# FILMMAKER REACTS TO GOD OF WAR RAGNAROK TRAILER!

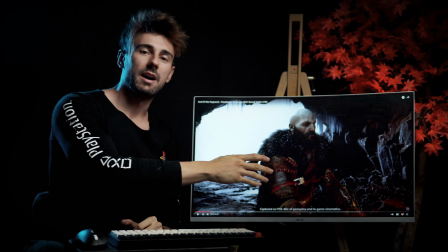480s
This serves as a composition, because we have Kratos straight in the center and then just the environment in the back,
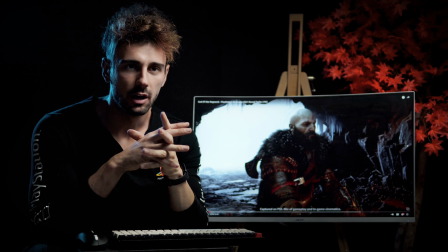489s
it serves as kind of like a very soft introduction to the character because it's almost as if we're sitting with him in the fire,
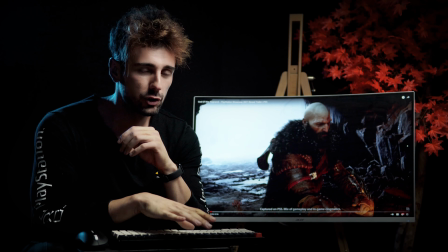497s
versus for example if you guys remember on the first God of War
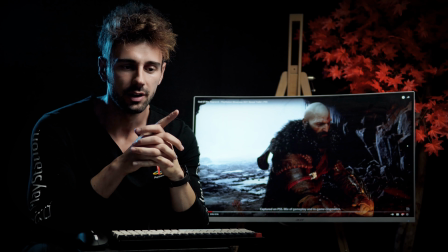502s
4 trailer reveal we see Atreus running in the cabin and then kratos is in darkness
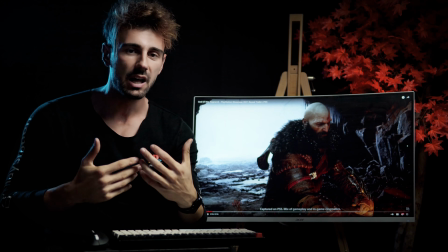508s
and then he's revealed by walking into the light that is a complete contrast between
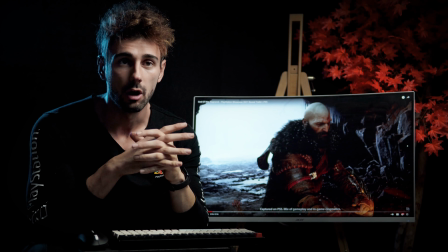513s
this um trailer for god of war 5 technically i guess which is super interesting then
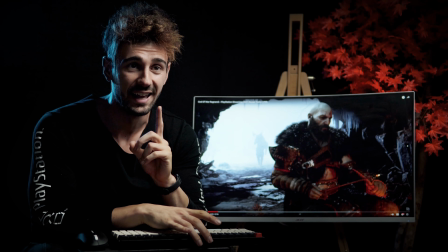524s
we have a silhouette of another character approaching which is super interesting because now that i look at it guys check this out this is sick
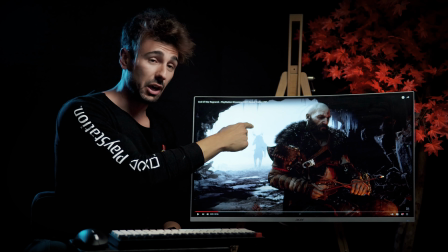533s
Atreus because he's like carrying a deer or whatever but the horns are almost as if it's his head and if you think about
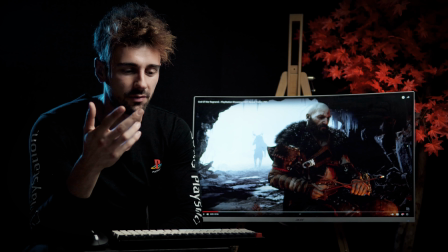541s
it Loki and I know it's very kind of like silly to compare him with Avengers but at least the character of Loki is supposed to have some form
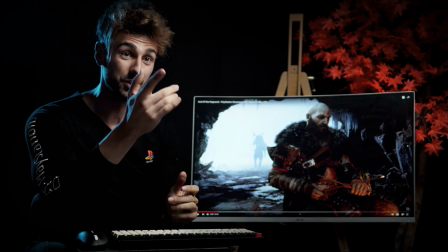551s
of horns as I understand it so here is almost as if they're
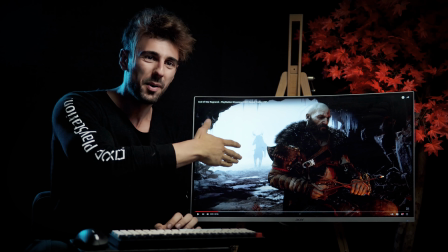555s
implying with imagery about him which is sick but as he gets closer the silhouette stops being a silhouette and the music made by the way amazing
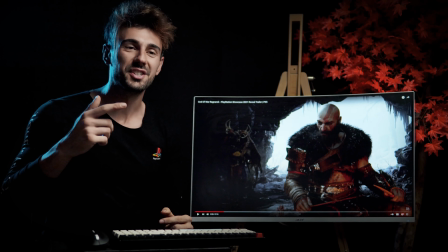569s
now we see him so it's actually a complete reverse the first god of war 4 trailer we're seeing atreus in
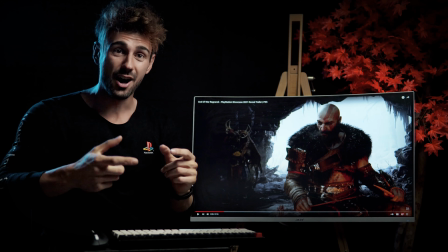575s
the light and then kratos came from dark to light and now we see kratos being on the light and
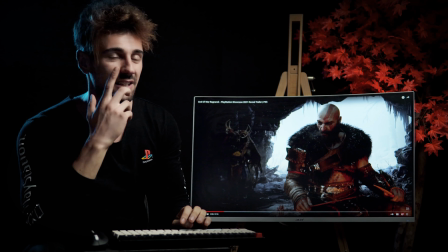582s
then atreus comes as a silhouette darkness and comes to light us that's pretty sick Boom.
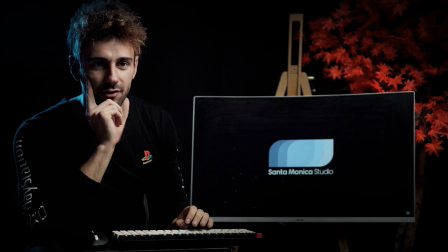589s
The graphics, mate. The freaking graphics. Santa Monica. Let's go.
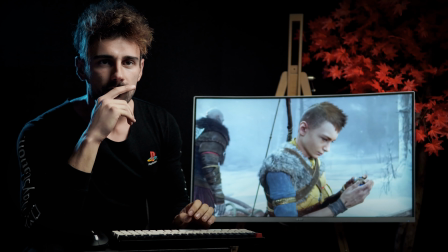594s The time is running out. The prophecies say Femme Winter leads the rag.
So again, now they're actually using, so this is,
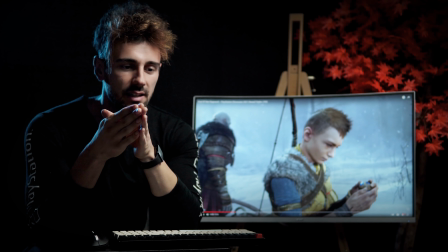601s
narration is different than using existing conversations that will occur,
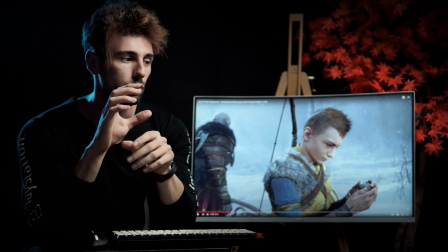608s
whether it is a movie or a game, and overlay them to other scenes that this conversation is now occurring.
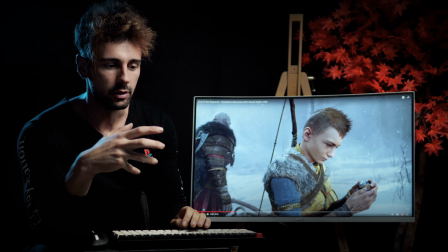613s
It's a very interesting technique to give exposition and kind of like some elements
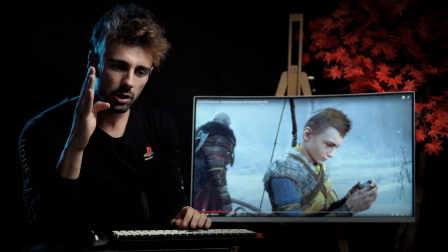619s
of the story But without it being narration or showing you the exact scene
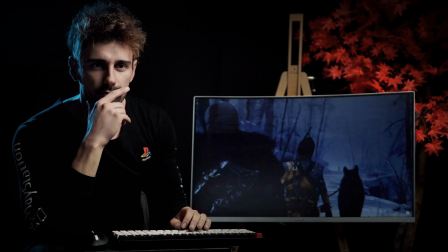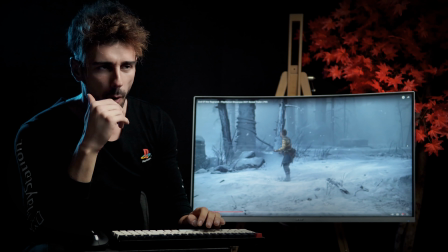630s
Wow, Atre still talks a lot to be fair Boy Well now he's like it
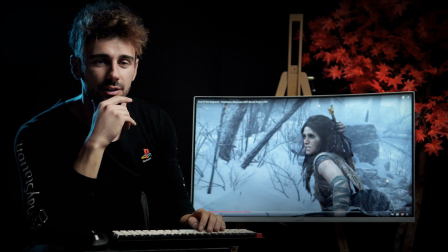643s
Boom! Well, you guys already started when you kill Baldur... Baldur?
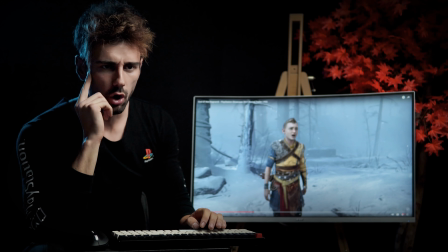648s I don't wanna fight anymore!
Boom! Let's go!
You just want answers!
That's nice!
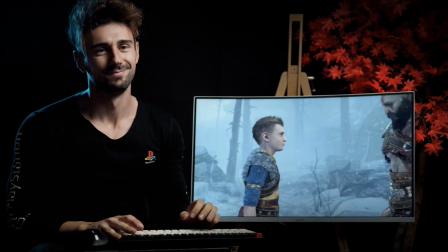656s So be it! Maybe that's what Mother wants. You don't know! You don't know what Mother watching you!
I guess the relationship is still like...
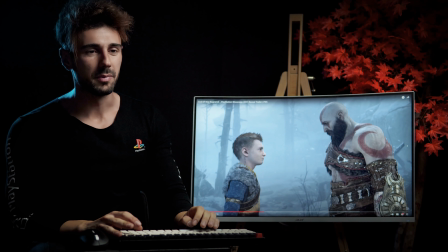664s
You know, they grind off each other quite a bit, it's like a versus thing, like...
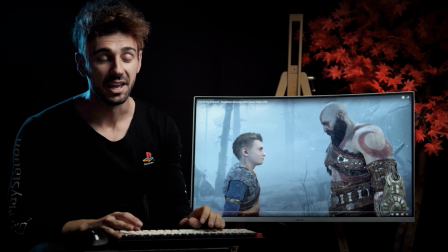669s
Which is... yeah, fair.
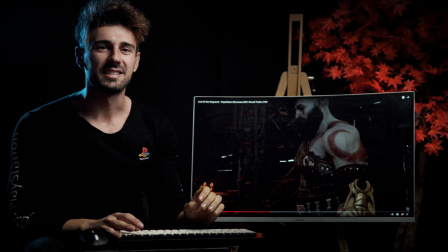676s
I like that the entire gang is still together though, and they're still going to the next adventure, that's pretty good.
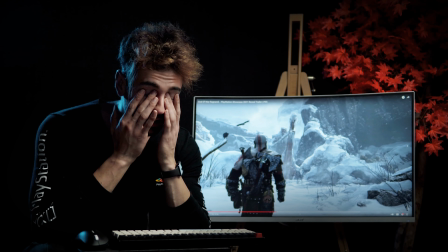684s
So, this trailer essentially is a bit hard for me to break down filmmaking-wise,
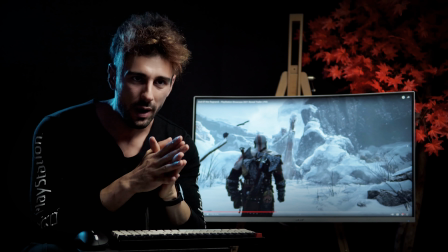690s
because they're using a ton of gameplay with the technique that I discussed before,
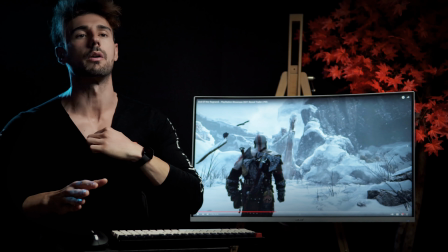697s
Which is basically overlaying existing conversations that occur throughout the game But showing the gameplay itself
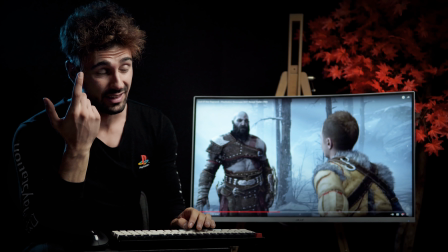707s
So I wonder if they're I bet they have to like they have to make it one shot again
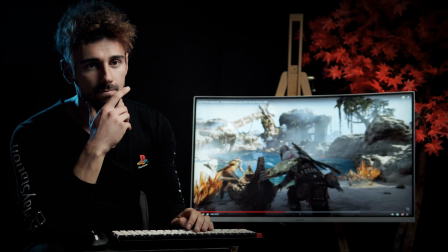714s
Look at it man, it's amazing Tear the old guard of war, yeah, that's what I thought Yep,
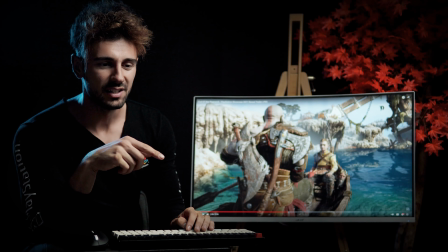722s
he's dead. See, he says he's dead, but he's not because at the end of this trailer they find him, he's this colossal dude.